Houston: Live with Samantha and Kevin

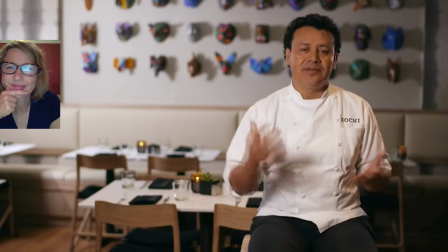(44:54) my knowledge about the mexican cuisine my memories
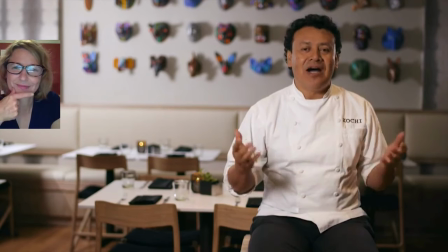(44:58) uh and also the bounty of what mexico have to offer.
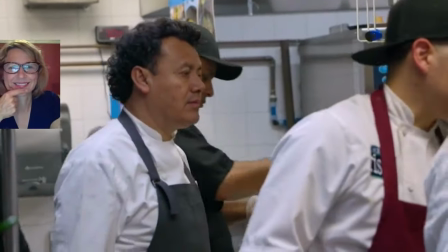(45:05) Hugo Ortega came to the United States from his native Mexico at the age of 17
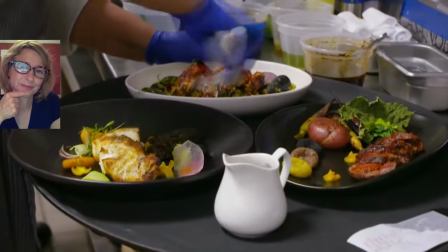(45:10) and literally worked his way up the food chain from dishwasher to food prep,
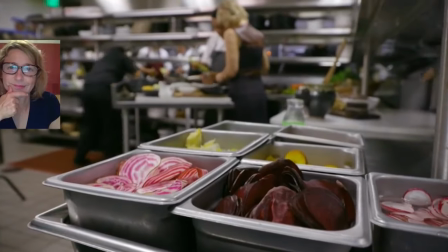(45:16) from line cook to internationally renowned chef. You've been nominated for a James Beard Award how many times?
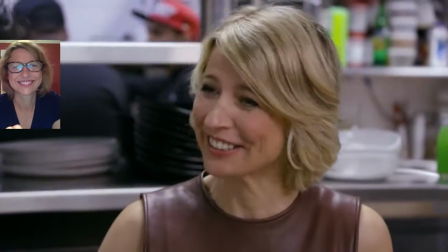(45:25) Half a dozen. Half a dozen. Congratulations. It's very expensive to go to Chicago.
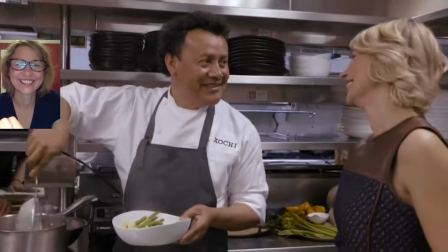(45:32) And then the tuxedo that I fit six years ago, I don't fit anymore, so we have to spend on a new tuxedo.
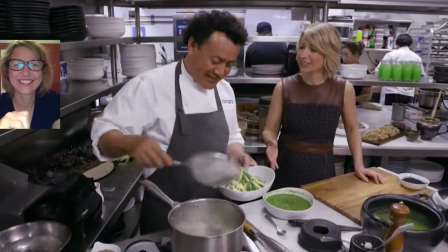(45:38) Really expensive. So last year, you got a new tuxedo. So you're ready for this year, right?
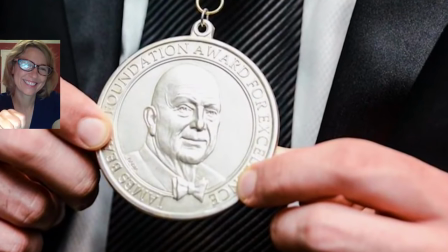(45:43) So I'm ready for this year. Okay. Four weeks later, Chef Hugo Ortega won the James Beard Award for Best Chef Southwest.
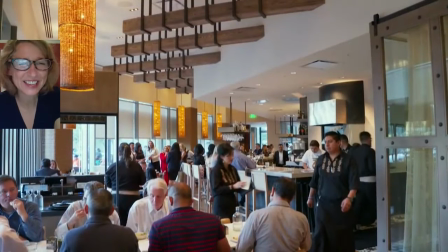(45:53)
Boy, did we meet here with Kevin, and we were like, yeah, we were so excited. But if you continue rolling the scene,
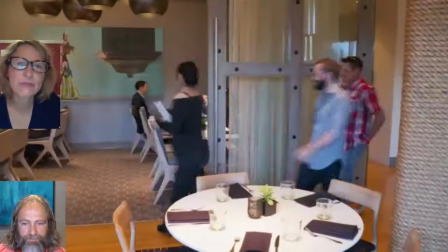(46:01)
I would like to talk to you about four restaurants and Hugo came over the border,
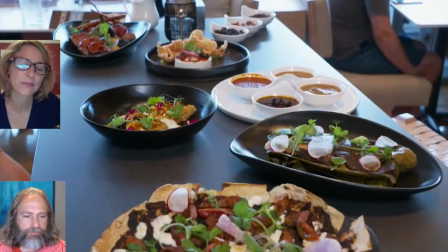(46:09)
I believe, in the back and the trunk of a car at 17 years old. And he worked his way up from a dishwasher up to owning four restaurants under the Reagan years.
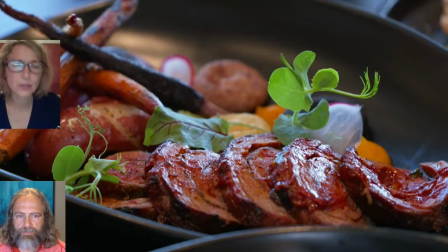(46:18)
When Reagan granted amnesty, he took advantage of that and he became a U.S. citizen.
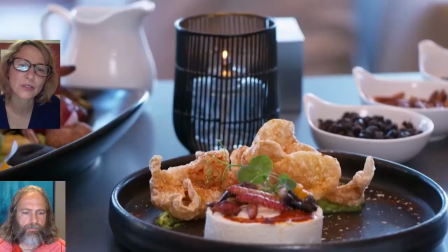(46:23)
And so, again, just the best people we could possibly have in this country that work hard and that understand they
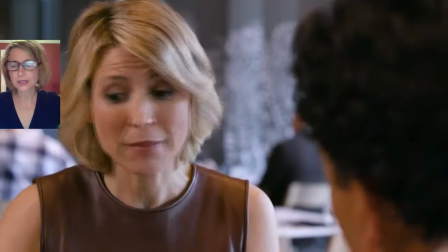(46:28)
can bring their own sense of culture to ours and make us a richer country for it.
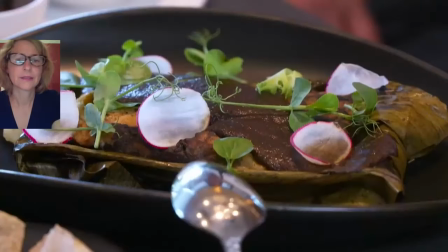(46:35)
But let's listen to some of his.
Is the king of the sauces?
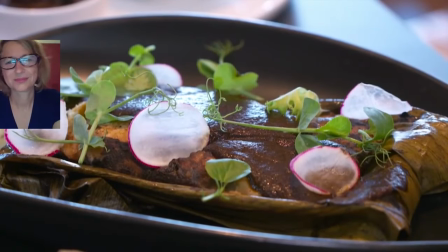(46:40) It is in many ways. It's a very difficult sauce to make, right? This particular mole has 21 ingredients.
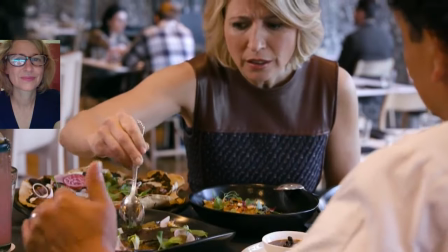(46:47) 21 ingredients. And is it chocolate? Is chocolate one of the ingredients? Chocolate is the last ingredient to enrich and give character.
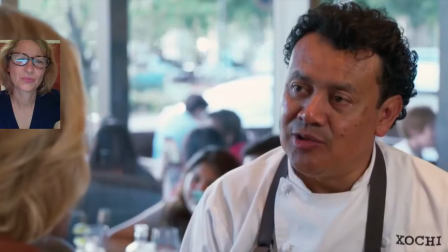(46:55) How long does it take? About three days from start to finish.
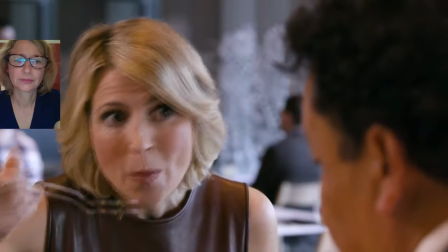(46:59) But you know, once you master the way of making this sauce, it's part of what you didn't.
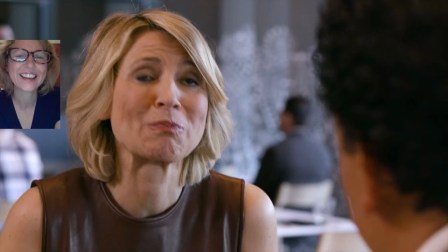(47:09)
Will you see that big mouthful I took? Just play that again. Thanks, Kevin.
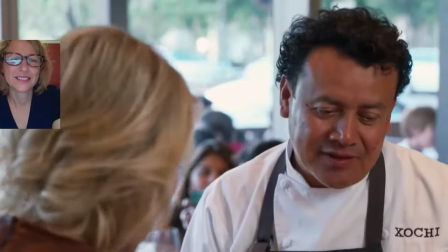(47:15)
I appreciate that one.
About three days from start to finish. but you know, once you, you master the way of making this.
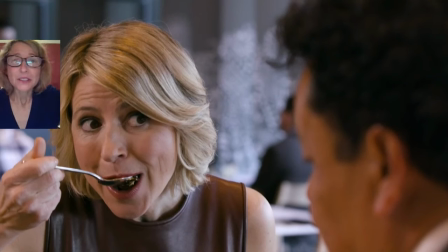(47:23)
So yeah, stop right there. Shooting a food scene is like my nemesis. It's so hard. It is so hard to carry on an intelligent conversation while you have food in front of you. Here's the chef. You want to ask intelligent questions yet you want to keep eating or it just becomes this like dead interview.
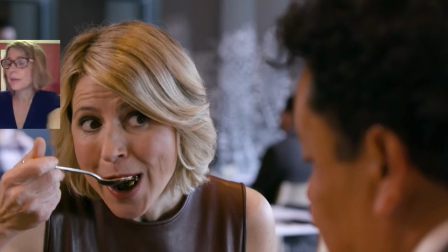(47:43)
So I'm always conscious of the fact that keeping things moving, being dynamic, I'm drinking, I'm eating, I'm talking. And it's just, it's harder than it looks. Also, as a film crew, we've got to position our cameras.
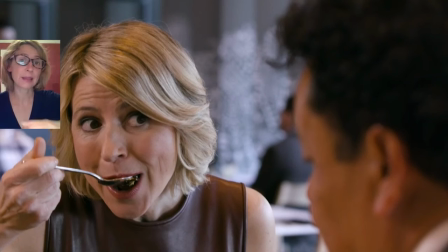(48:00)
So we see a busy restaurant, but we don't see that the table that was in back of us has now left and now there's nobody there.